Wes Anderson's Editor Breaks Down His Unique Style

They find those more important in dialogue sometimes.
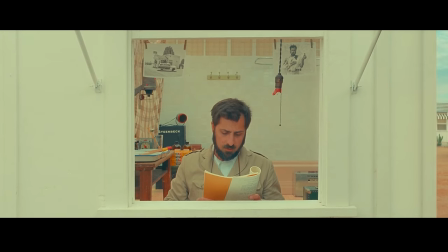8:24 Such a sickening waste.
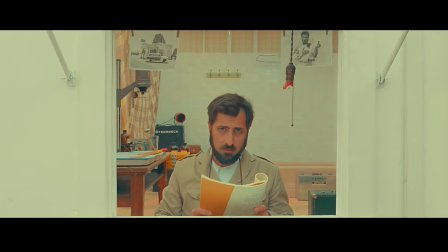8:28 Think of the people. Think of the places. Think of the world you could have seen, Dolores.
Some directors choose a push in on different moments of the scene and then they choose in the edit. It's off center framing and then it goes into center.
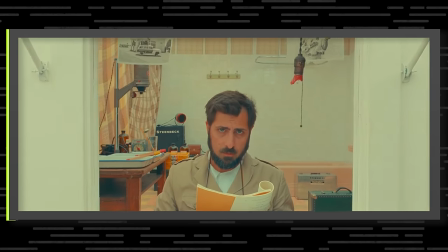8:42 Does Wes like, no, this is the line I want to push in? And in fact, this scene was shot straight down the barrel.
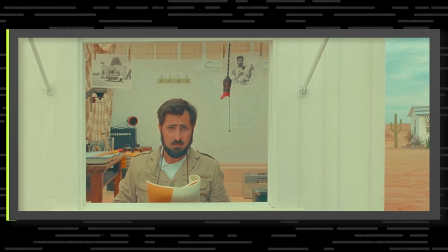8:47 So when this scene first came in, he was center frame.
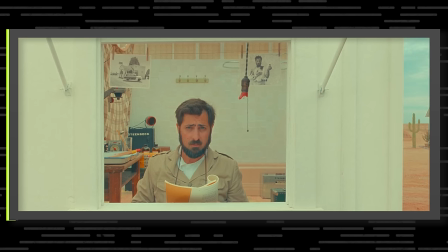8:50 They were looking directly at each other in the classic center framed west and we offset it the building of the cottage and the offset was done in post-production why'd you make that choice to change it i think there was always a plan that we'd have a bit of depth it was to give it to give depth to the shot and also a bit of storytelling i think this is a wonderful
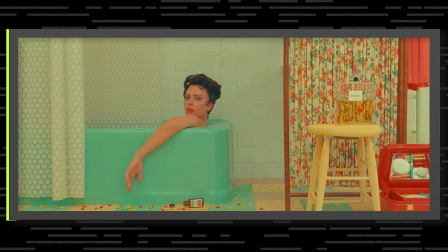9:10 rumination on grief use your grief at any time we can see
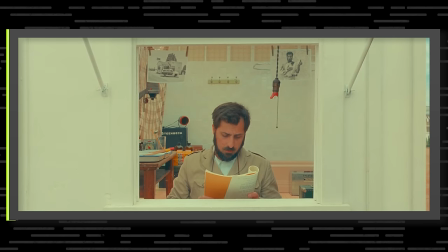9:14 real grief in orgy being straight on is an exclamation point such a sickening waste you know i'm very classic we save the sort of close-ups for when it matters and i mean just listen to what he's saying it's beautiful think of the people think of the places
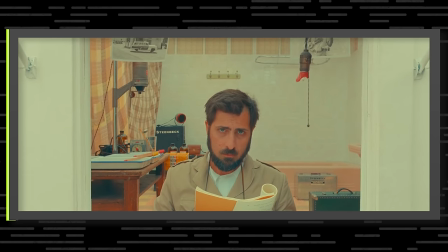9:30 think of the world you could have seen dolores it needs to punch that way in this particular moment because he is using his grief he is taking
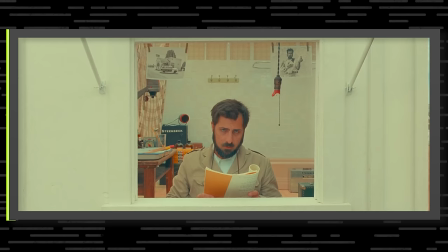9:39 it seriously and he's obviously moved by it by the end of it it feels very classical to do that at this this
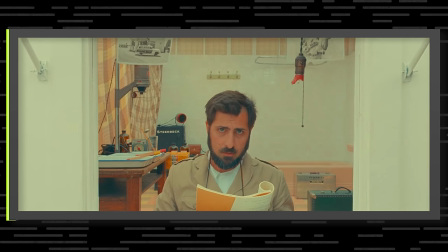9:46 particular line think of the world you could have seen dolores and there were no other move-ins on any of those.
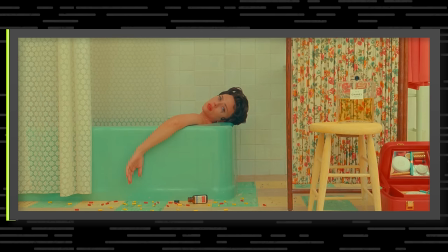9:52 It was only ever for this little bit that, yeah, we're going to do this. And he is going to dig into his grief.
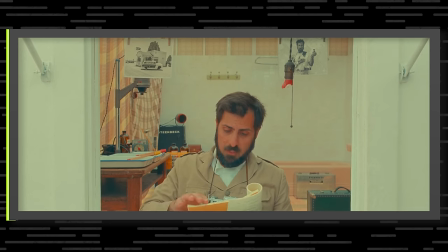9:58 Then the
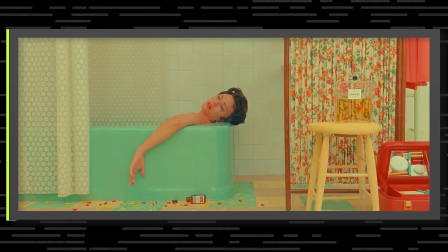10:02 coroner comes in, orders me out of the room. I slowly turn away and close the door. My sandwich is burning.
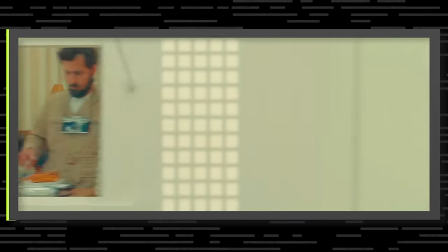10:09 That's a classic wonderful example of how Wes chops sentimentality off at the knee.
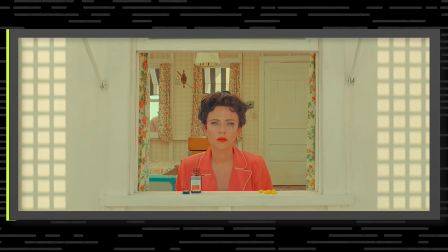10:17 They then play out the most important dialogue scene of the whole movie this isn't the beginning of something agi isn't it is it probably not unless maybe it is i don't like the way that guy looked at
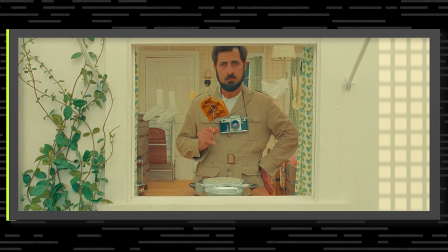10:33 us okay the alien how did he like we're doomed maybe
we are he's moved on she's left there pondering their their potential existence together they get to a point where it starts to feel like this could be an emotional conversation.
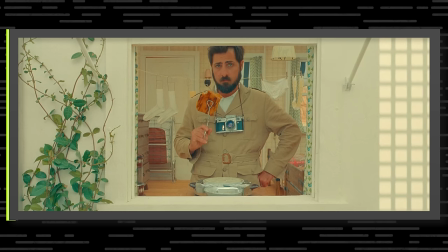10:52 This isn't the beginning of something, Augie. Isn't it? Is it? Probably not. Unless maybe it is.
So then they're both making their excuses and backing the way out of it.
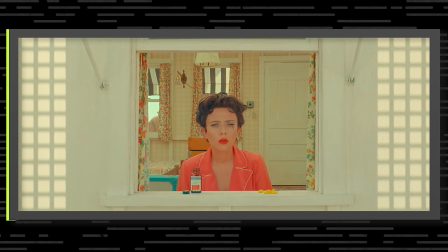11:05 I don't like the way that guy looked at us. Okay. The alien. Well, how did he look at us? Like we're doomed.
It's just another instance of him just avoiding and confronting the emotion of it.
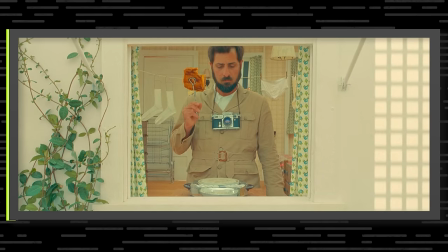11:16 Fuck it, I need to change the subject.
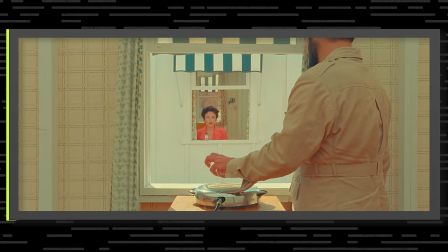11:19 What did you just do? I burned my hand on the quickie griddle. Why? It's not clear. Show me.
He is just not ready to talk about how he feels and so he hurts himself, which is, again, that's just a visual representation of where he is.
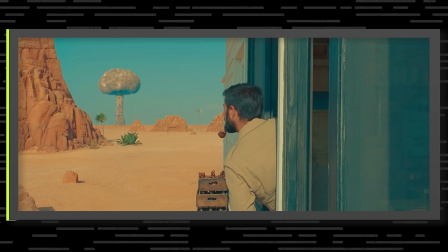11:32 He doesn't know how to because he's been damaged by war. It's a kind of a metaphor for one of the main themes for Wes, that that's what happened to America.
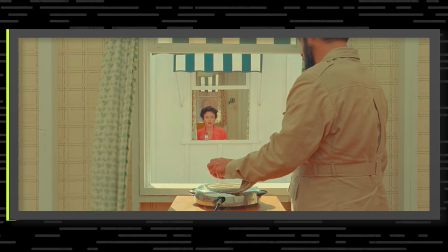11:40 It didn't know what the hell to do with itself because everyone's smiling along pretending everything's great and a whole generation was totally traumatized.
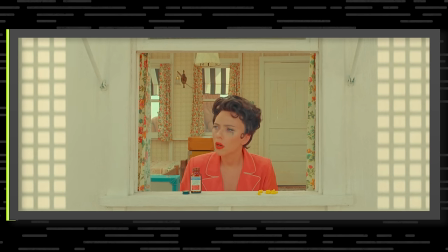11:47 You really did it. That actually happened.
So we've been using Riverside for over a year now. And it's simply because they've been a great supporter in making sure that our show gets made. Not all of our guests can be in person. So to make sure that we can still make our show, we've been using Riverside for our remote podcast interviews. Their video quality is bloody excellent. You can record up to 4K. And we've mentioned multiple times before the ease of use of their multi-track recording system. And now Riverside has changed the podcasting game again with a new AI enhanced video editor that radically cuts down your editing time.
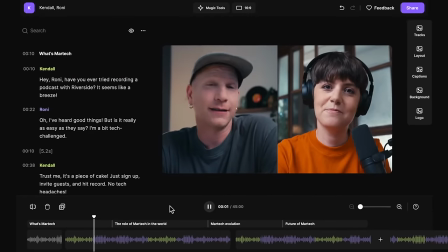12:26 This just knocks so many hours off like instantly. Riverside's editor means you can make your entire podcast just on their site such as their transcription based editing.
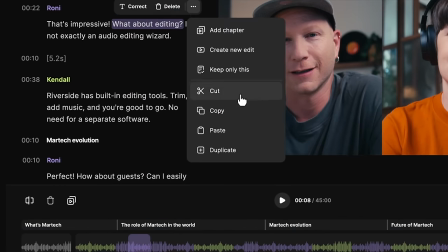12:35 You can simply search a section to cut and delete it in your video immediately. You can also remove silences with just one click.
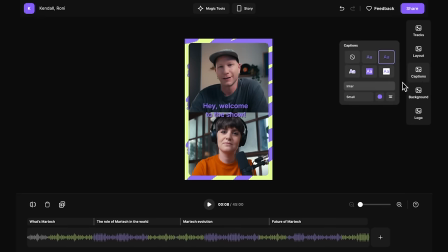12:42 That's like half the podcast already edited. You can automatically add captions and use AI to clip with Magic Clips.
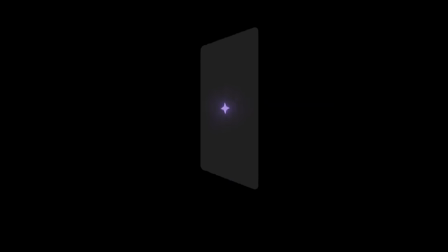12:49 Magic Clips uses AI to identify the best parts of your podcast and then shares them across social platforms. You can create those shorts of your podcast with just one click. Growing your show has never been easier. If you're making any show online, you do need to be using Riverside.
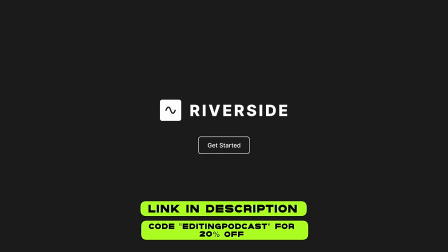13:04 Start using Riverside for your show and use the code editing podcast for 20% off. One of the things I did notice in Asteroid City, sometimes working with children can be a bit more tricky especially if getting their timing can be incredibly difficult oh i've got a story for you here
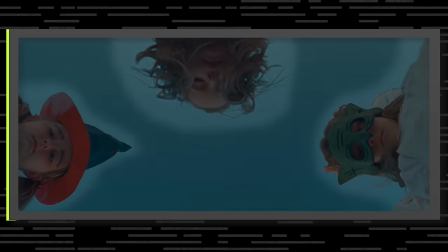13:23 you may have already answered my question i could tell because of the way that the girls were framed in asher city they were framed very clearly separately we hived
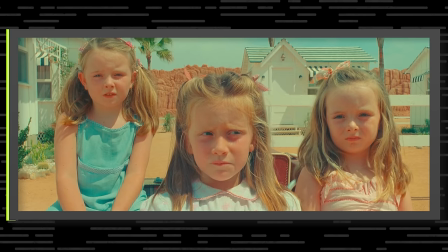13:31 off a two-week period out there on location to work with them under slightly less pressure and figure out how they were going to be together we also you know had backup plans if we thought no this just isn't gonna work you know because they were kind of feral as you would expect and they'd goof off they'd get tired they'd argue they'd tell each other off they'd goof around we'd have to deal with each child individually
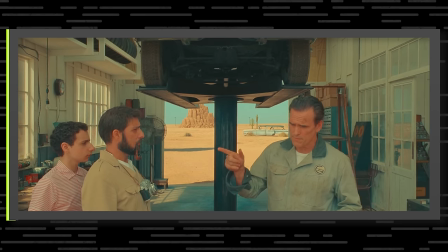13:56 yes of course destroying the the rotting car what they're doing is probably three hours apart wow in real time we took this little bit that stone throw,
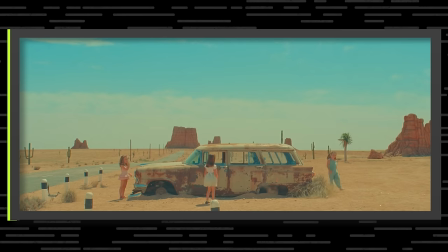14:10 map that off, choose the very best bit that they did, and stick it all in the frame all at once.
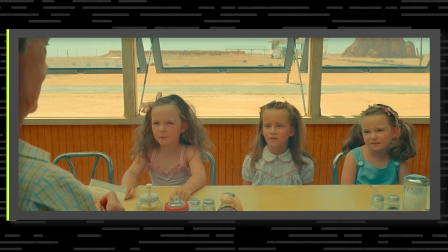14:15 What do you little princesses want to drink? Oh, we're not princesses. I'm a vampire. I'm a mummy in Egypt, took our bear alive and came back alive with his head chopped off. I'm a fairy.
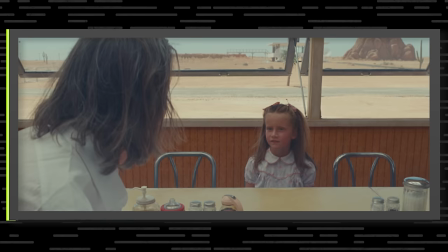14:25 Whenever they have dialogue, they are dealt with completely separately, and often, most times, they weren't even on set together when that was done.
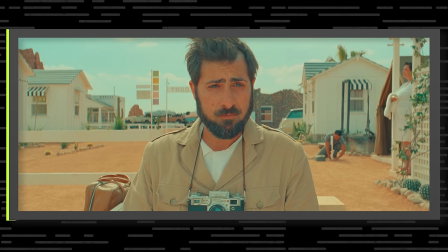14:33 There was just one of them, and just Wes. There's quite a few shots, they weren't separated, where Augie is telling them that their mum's died.
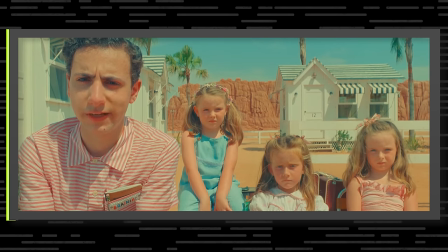14:41 You're saying her mother died three weeks ago?
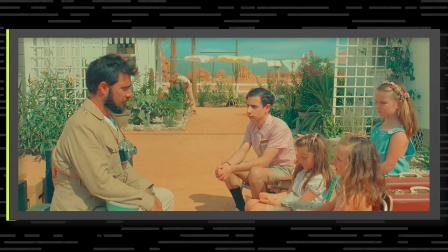14:46 Yes. When is he coming back? She's not coming back.
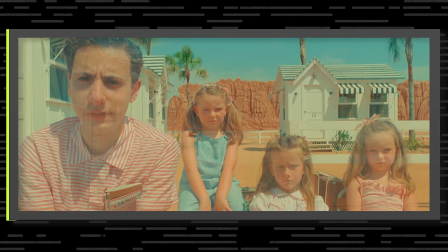14:52 And the over-the-shoulder shot, or the coverage shot of Woodrow and his three sisters,
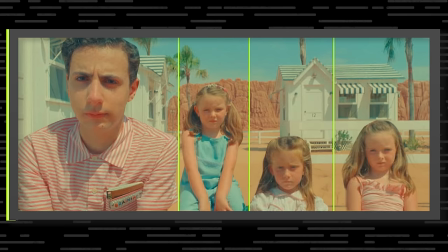14:59 everything about them is split and comped. you now have to cut around the curly
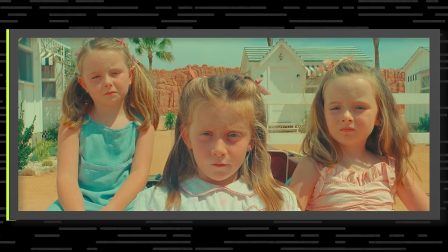15:05 hair there because in the take where we wanted this beautiful bit from the sister in the middle,
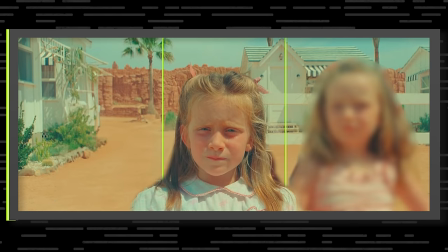15:10 the sister on the right is complaining to the mom and actually talking over it and looking off set.
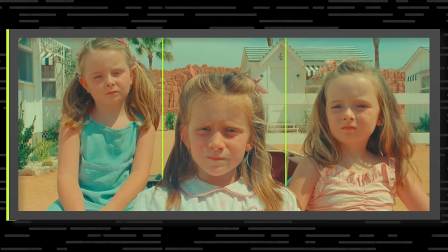15:15 So we've got to slice that bit of the image off. It was incredibly mosaic like that because, you know, they get bored and they get tired and they get hot and, you know, you sort of would have a magic two minutes where the three of them would be sort of acting together.
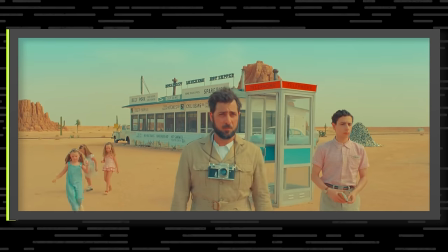15:29 But there's some dolly moves and there's some tracking shots where they're just sort of following along in the
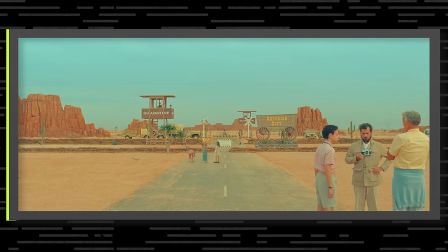15:35 distance or their periphery and they don't have dialogue where it is the three of them just doing what naturally came to them at that point.
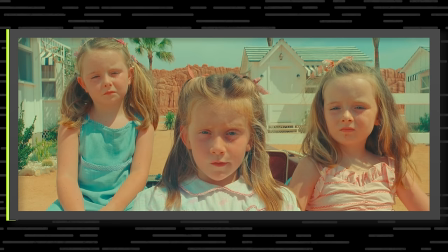15:41 And that always seemed to work. But yeah, whenever they have dialogue, they are dealt with completely separately.
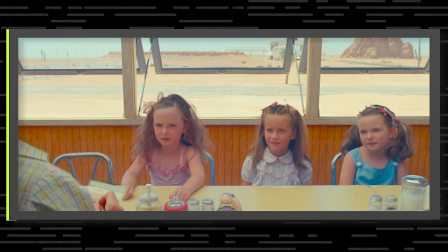15:46 And then it was now, okay, split them off, take two of them away and just concentrate on one sibling at a time and go back and forth,
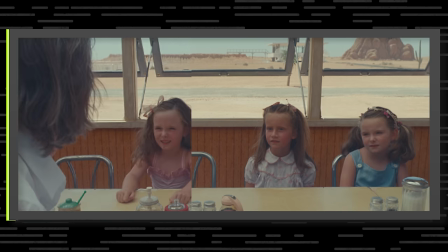15:54 prescribe things, look at me now, look that way. And all the wise keeping in his head his knowledge of what they need to be doing and reacting to and timing it out as well as getting the the sibling to behave in a way that that we can deal with in the cutting room you're saying our mother died three weeks ago
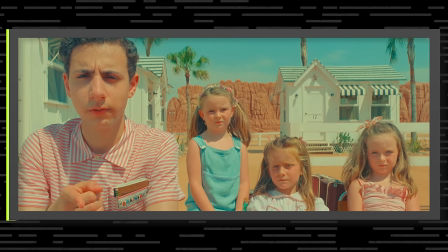16:18 yes is she in there yeah